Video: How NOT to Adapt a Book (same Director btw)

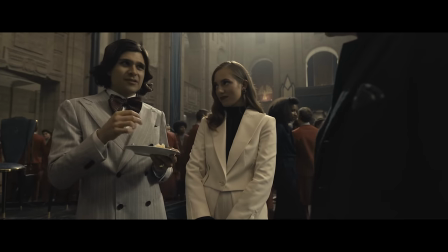So what exactly was Lawrence trying to communicate here? Well, maybe he was trying to make the world of the Capitol and its citizens feel strange and off-putting.
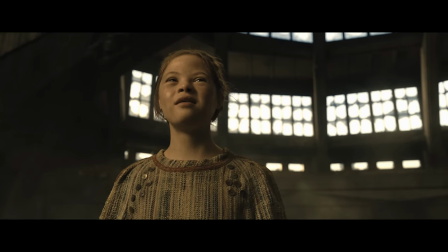Except he uses the same angles to capture Lucy and the other tributes, so there's not actually a contrast between the Capitol and the normal world.
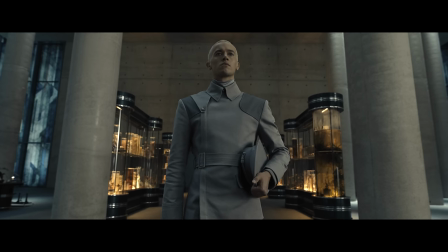Okay, if not that, then maybe he's trying to capture the essence of President Snow, a power-hungry narcissist who looks down at the rest of the world.
Everyone likes an underdog. I don't.
This is a better reason, but it still doesn't work.
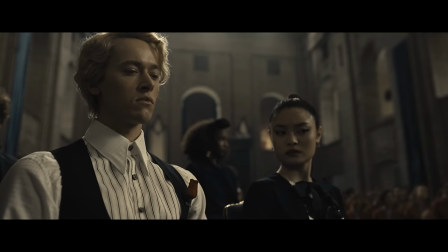In terms of being an unreliable protagonist, the low angles do create a disconnect. But the problem is, you're supposed to connect with Koryo in the beginning.
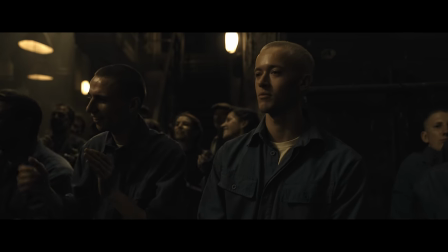The character is objectively charismatic.
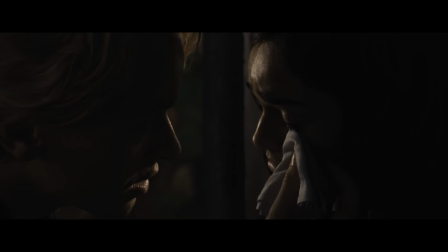His motivations are almost always self-serving, but he has a talent for gaining people's trust and manipulating them as he sees fit. The camera work should start off making us feel intimately connected with the character, only to realize we can't trust him as time goes on.
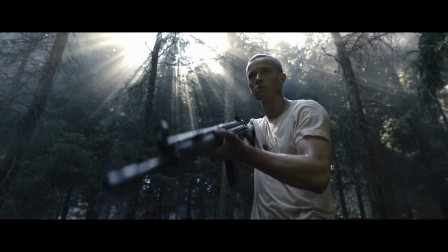When it comes to making him feel larger than life, yes, the camera work is effective, but it still misses the point of the book.
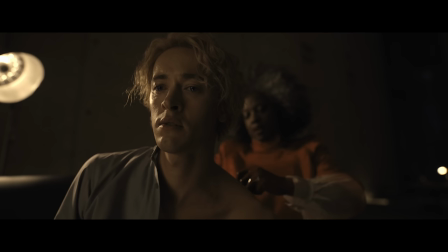This is not a story about President Snow. It's the story of how a young man was molded into that person.
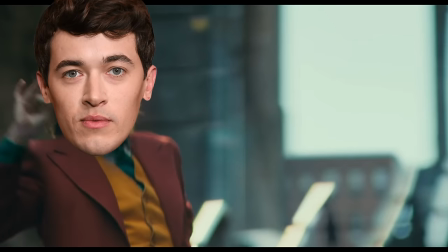Put simply, it's his Joker origin story. So, to communicate this, you want to lean into the contrast between who he is at the beginning of the movie and who he is at the end.
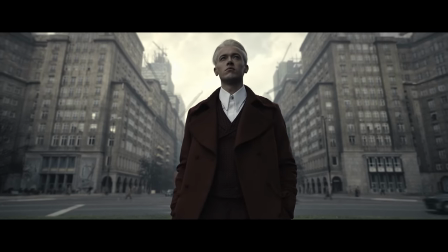This shot at the end of the film perfectly encapsulates the essence of President Snow, but we never establish who Coriolanus is. Because every shot of him in the movie looks like this, there really is no impact when we finally get to this point.
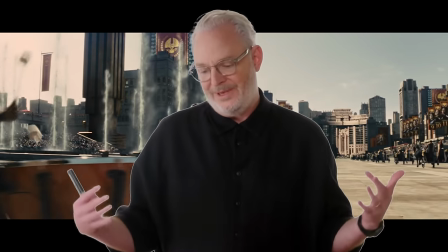I think the real answer is, Francis Lawrence just decided to do it this way for the heck of it. And that's allowed. But it ends up making it incredibly difficult to connect with any of the characters on screen.
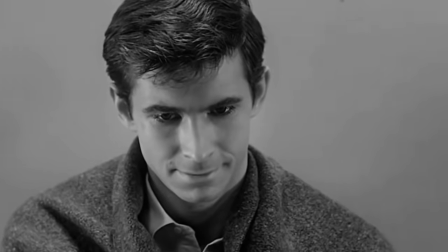There's a reason the close-up is the most powerful shot in cinema. Eyes tell us what a character really thinks or feels, even when their words say the opposite.
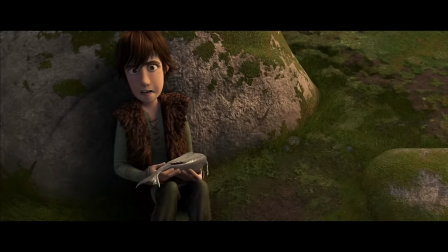Eyes make a creature feel human even when they're not. And eyes are what allow a person sitting in a movie theater to form a powerful connection with a completely fictitious character.
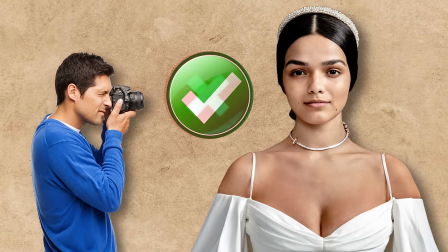But when you interfere with that connection, it makes it much more difficult to invest in a character. And when you do this for every character in your movie, you make it impossible to invest in the story. The other big issue I have with Lawrence's use of cinematic language is how he approaches The Hunger Games itself.
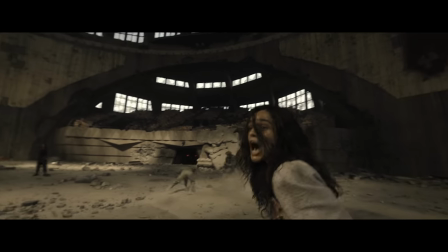What are The Hunger Games for?
While the Battle Royale portion of the novels are undeniably thrilling to read,
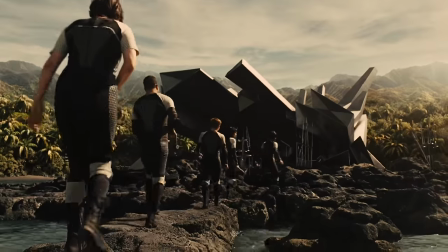Suzanne Collins has said before that the games themselves are her least favorite portion to write, which makes sense.
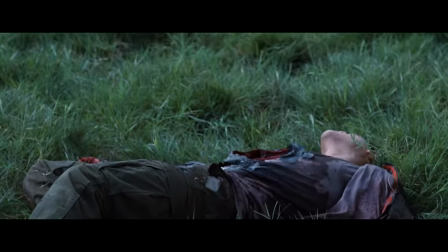This series is meant to condemn violence, not condone it. The action is necessary to both the plot and message, but Collins is incredibly careful not to glorify it.
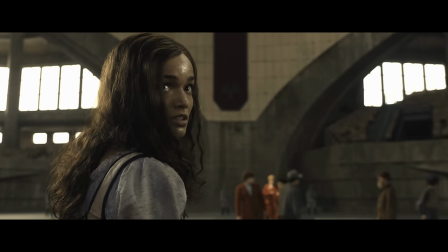This is even more true in Songbirds and Snakes. By the time the Tenth Hunger Games have rolled around, viewership of the event is way down.
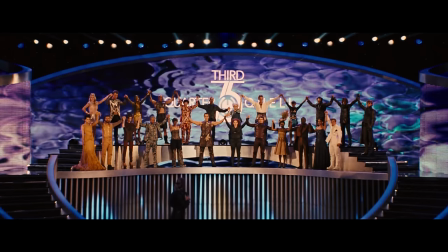Way down! It's not an elaborate event like we see in the first two books, but rather a drab and obligatory tradition. A big part of Snow's arc is figuring out how to make the games not boring to watch. So, how does Lawrence approach these incredibly primitive and unique games? Well, unfortunately, with the exact same techniques that he used in Catching Fire.
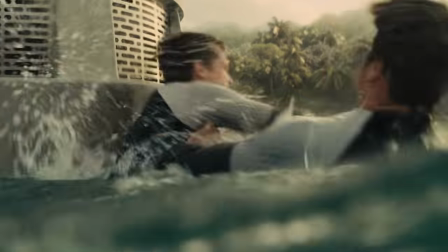You know, the third quarter quell? The arena that couldn't possibly be more different from the 10th Hunger Games. I love changes in aspect ratios, but the use of IMAX in this film is so tone-deaf.
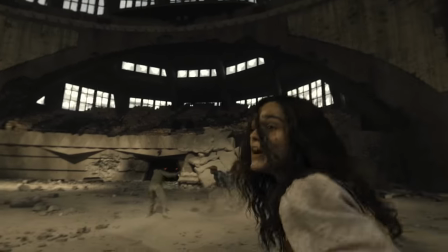Not only does the expanded ratio not make sense in the confines of an indoor arena, but it inherently glorifies the violence that it's depicting. The broadcast of the 10th Hunger Games is meant to be janky, and stand in stark contrast to the highly polished productions we see later on.
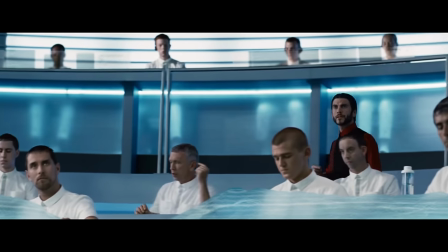Cueing another? On my account? One? Can you give me a tree right there? Sure.
But the director wants to turn it into a spectacle, just like the Capitol.
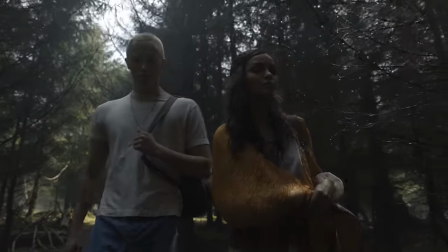If I recall correctly, IMAX was also utilized for the nature sequences in Act 3, and in my opinion, these should have been the only times it was utilized.
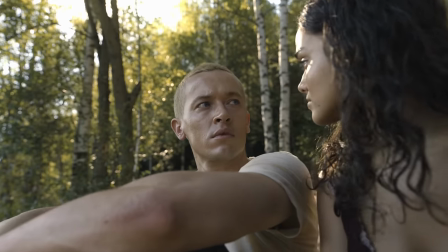The expanded ratio for close-ups truly endears us to the main characters,
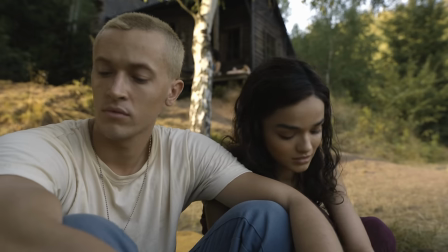and the wide-open landscapes communicate that, despite what Snow thinks, this is the life he should be living.
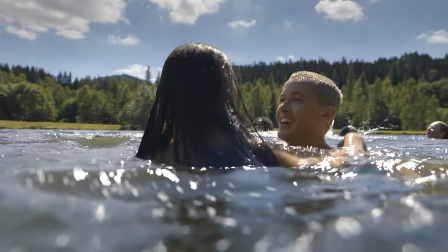But once again, because there isn't a contrast between games and nature, this message gets tarnished.